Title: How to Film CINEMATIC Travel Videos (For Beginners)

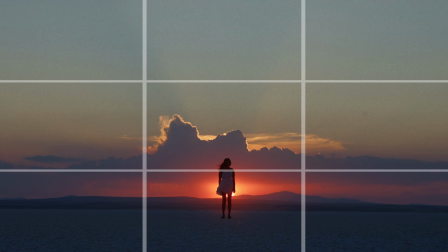(4:06)
Whereas if we do that in the contrary and we place our subject on the bottom third,
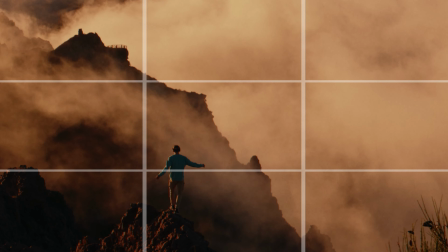(4:11)
it gives a lot of space to the image and allows it to look and feel much bigger and more grand than it actually is.
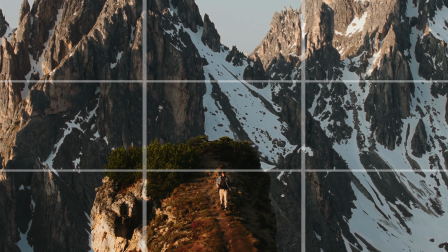(4:19)
And with that negative space, it allows us to have room to breathe and to take everything in that's being seen and shown. It's not something that you can just easily speed run through. It's one of those rules where you're gonna have to trial and error everything to see what sticks and to see what you like the most and what suits your kind of style of filmmaking. With any beautiful composition we always need lights, however as we're traveling we don't have access to carrying massive lights around with us to create depth. But there's one workaround that will nearly always work and that is using backlighting and what that simply is is
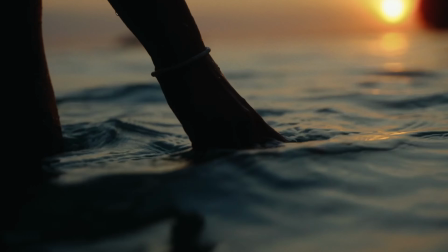(4:59)
placing the Sun behind your subject so that you can film on the shadow side of them to create natural depth,
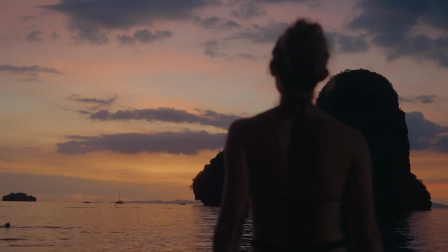(5:06)
natural shadows, and a shot that is more dynamic than anything else if you were filming directly with them facing towards the sun. If you're like me and oftentimes find yourself working with people that aren't professional actors or models, sometimes getting them to understand your vision can be a little bit difficult. And this is where a little bit of practice as a director comes into play. I think everyone has their own unique taken approach on and how they relay information to the people they work with. But something that helps me and works for me is usually just acting it out. Showing them exactly what I want to see and then allowing them to interpret it in their way and how they want to help you bring that vision to life. The final step to any travel film that you will ever make is the post-production.
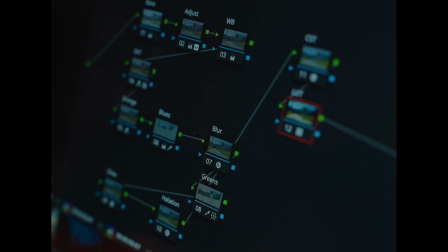(5:55)
It can be the best and worst stage of everything because it can be the point where you come home with all this incredible footage that you've finally shot and you're placing it all together and it's just all working and you're making this video that you've always wanted to make but it can also be a little bit heartbreaking because you might come back and realize the story that you shot just makes absolutely no sense and so all
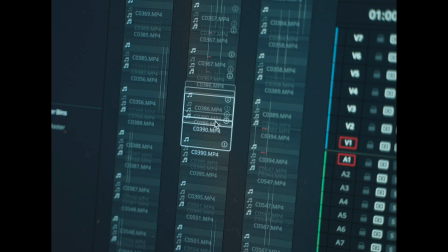(6:19)
you're left with is an abundance of footage and a short limited amount of time to figure out how to make something out of it. It's one of those things where you have to keep fiddling around with it, keep playing and messing around until eventually you see something stick.
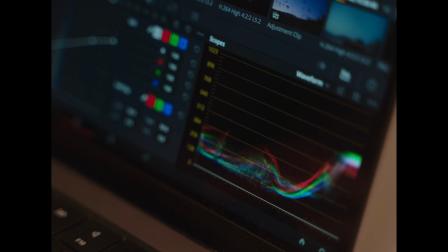(6:35)
And once that thing sticks, it's about constantly staying at it until it molds into your first draft. Send your friends your first draft. Get their opinions, ask them for advice, and see if they have any better suggestions. I won't touch on the specific nitty-gritty bits of how to edit a travel video because, quite frankly, there's no rule and there's no shortcut or cheat to how to do it. You just have to sit there and edit. Filmmaking takes years and years of practice and, on top of that, years and years of failing to understand the principles that make great movies, great films. any YouTubers, directors, cinematographers that you admire, they've all made terrible videos in the past.
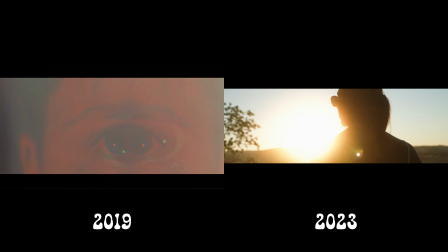(7:26)
They've failed numerous, numerous times, but it's the constant motivation to keep at it,
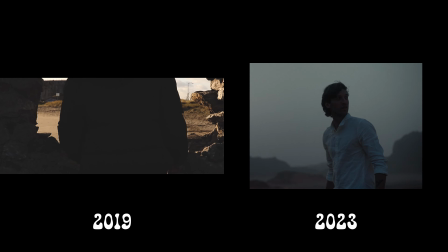(7:34)
to keep getting better, and to keep learning from your mistakes is what's going to set you apart. And it's important to remember that with each fail, you have to learn to grow,
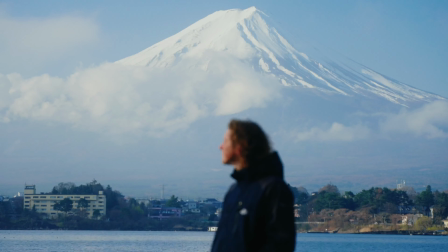(7:44)
to get better, and just to enjoy this journey that you're on. Because if you're not having fun, then your videos will never go anywhere.
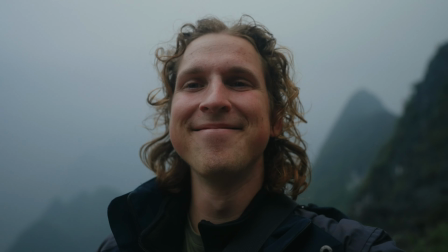(7:52)
So enjoy the process, enjoy the fun of traveling, and just make beautiful videos that are important to you. And then the rest, well, that'll follow with time.